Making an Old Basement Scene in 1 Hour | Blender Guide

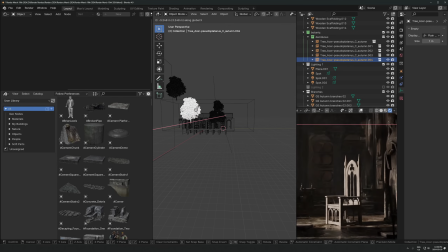So maybe we can just kind of just try and get that a little bit. We have to do it with two objects. Like maybe that can go there and then maybe another one.
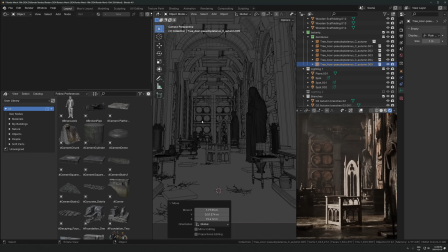Honestly, put it upside down. It's just going to be a shadow. You can't actually see this in the render, so I don't think you can see it, right?
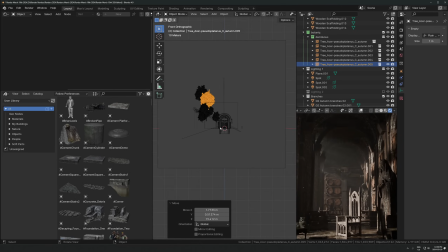No. So whatever. So then this one can be used to kind of cover the top shadow around this section. So let's just try and line that up so that, yeah, right around there. I can make it really small too if I really want.
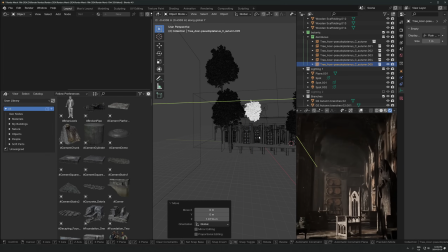Right. Just cover that up a little bit more. That's what I wanted, I think. Now it's doing a lot, so maybe I don't need it that much, but like, I think that's a good amount right there.
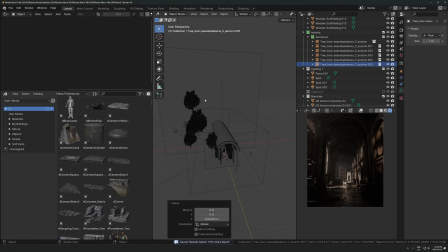Yeah. So you see that these trees are mostly just to cast shadows on the areas that I don't want too much light. Here's another thing that I'm seeing now.
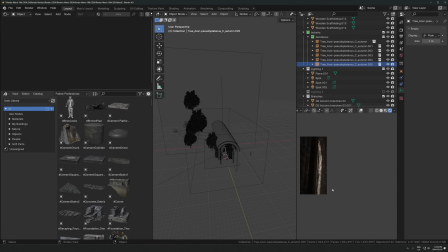This is really distracting here, this really light part.
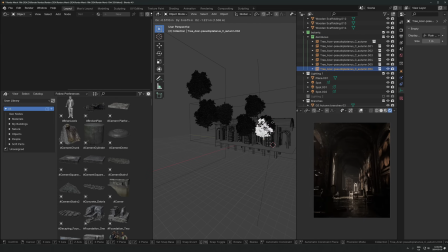Maybe I'm getting like overly obsessed with like covering up things with shadow, but I'm going to see if I can just kind of get that.
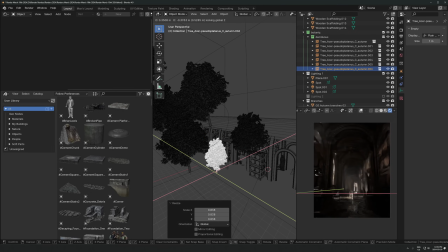I might make like a really thin, small tree, just try to cover that up a little bit more.
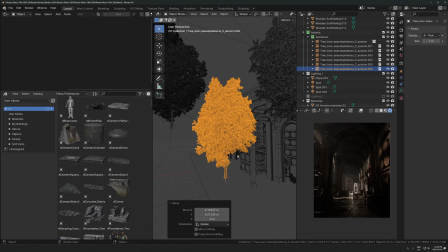I want to be careful because if you do it too much, it's going to just make it look weird and unnatural, but sometimes it can be really nice.
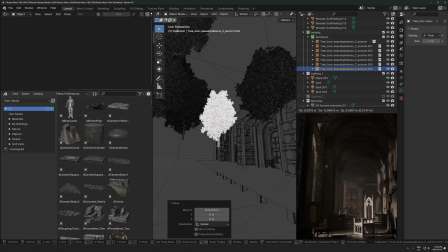Just maybe like a half shadow from the leaves can be nice too, like that. I don't mind that.
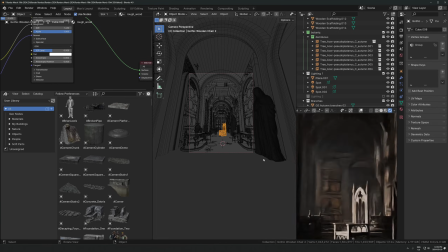And that way our chair is like very, very clearly visible in the center here.
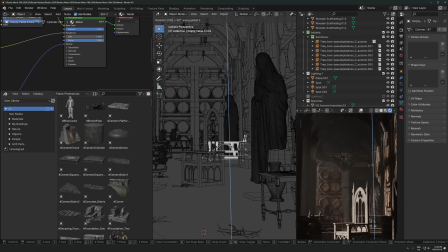So maybe just kind of get this out of the way.
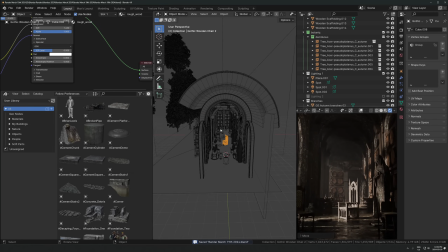I'm really trying to separate this chair from the background. That's what I'm doing there. I wonder if it would look good with more kind of fake bounce lighting off this statue.
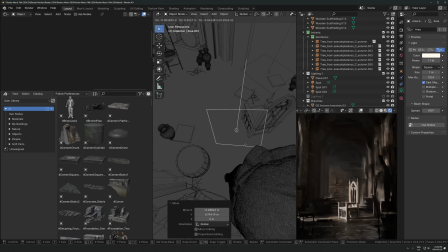You have to add these lights, these fake bounce lighting things in a place where there is actually real bounce lighting somewhat. So like light is hitting the statue right around here where it's a bright spot on the statue. So it would make sense for light to be coming off of that and hitting some nearby objects.
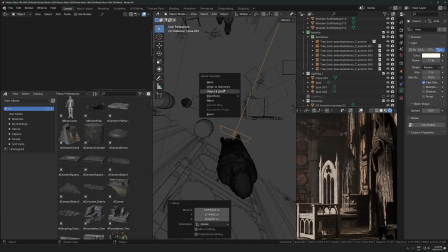So that's why like having this here looks natural, right?
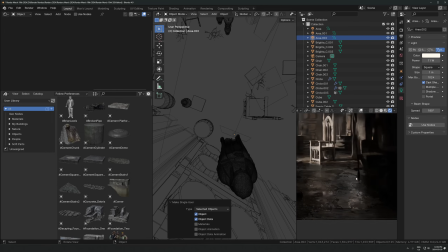Like it doesn't look out of place and super fake, even though we're actually adding this here, which is kind of a problem. So I wonder if there's a way to deal with that. Can I turn off like glossy?
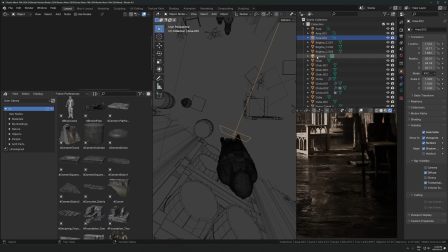That works. So if I just do that. So there we go. We're getting actually diffuse lighting from this light, but then we're not getting glossy reflections from it. So that's really, really handy. You see that? So we're actually getting, it's lighting up the chair there. See that?
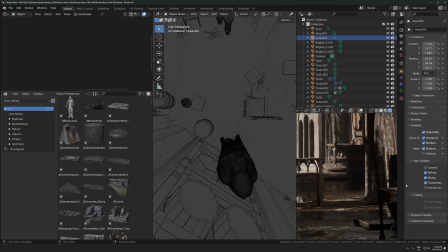And then it's not, if I just, where was that? It's not casting this really annoying reflection on the ground from the glossiness. So that's actually quite nice. I'll leave that there.
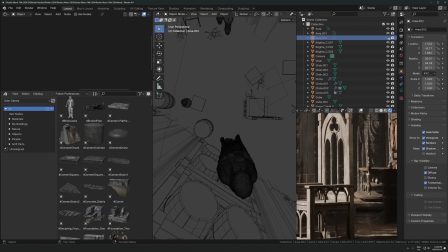And that just adds a little bit more kind of stuff happening with this chair.
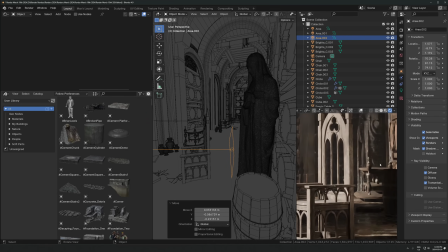It's too bright still. I think I'm going to take that down a bit. So let's just grab this. Let's go like 6 watts. It does not have to be strong at all, right?
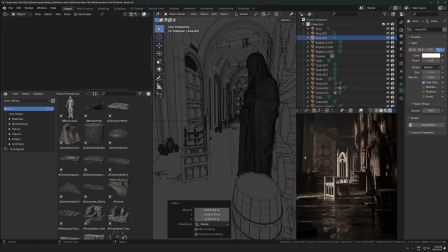Just enough to where it's like adding a nice vibe, but not destroying your render. Because if you have these too bright, it will just ruin everything, right? So keep it low, turn it on and off so you can see what it's actually doing, and then decide from there whether it's making it better or worse.
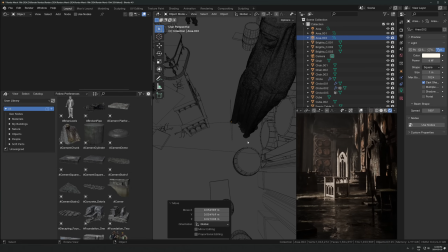And if it's making it worse, just cut the value in half or lower it, and then see if it still looks better or worse. And then you just do that until it looks better. And sometimes it looks better with it not even there at all, right? Sometimes you just add one light in the whole scene and you're done. And there's no more lights and it looks better that way.
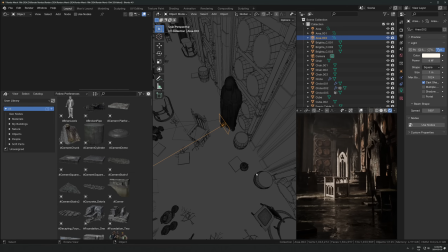So it's not about, more lights is not always better. And usually it's worse, to be honest. But if you use it right, it could be a nice enhancer to just make things feel a bit more nice and cozy.
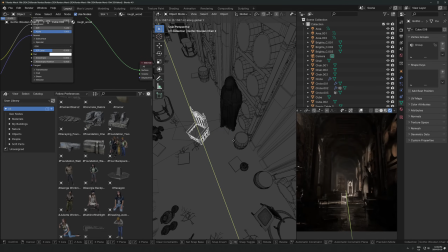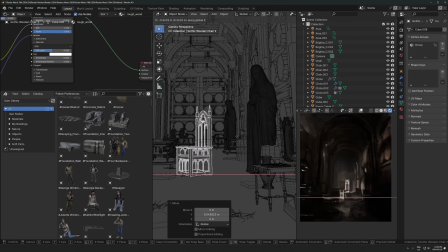Let's do that. I feel like it's just still not quite correct. Like maybe I need more light behind it.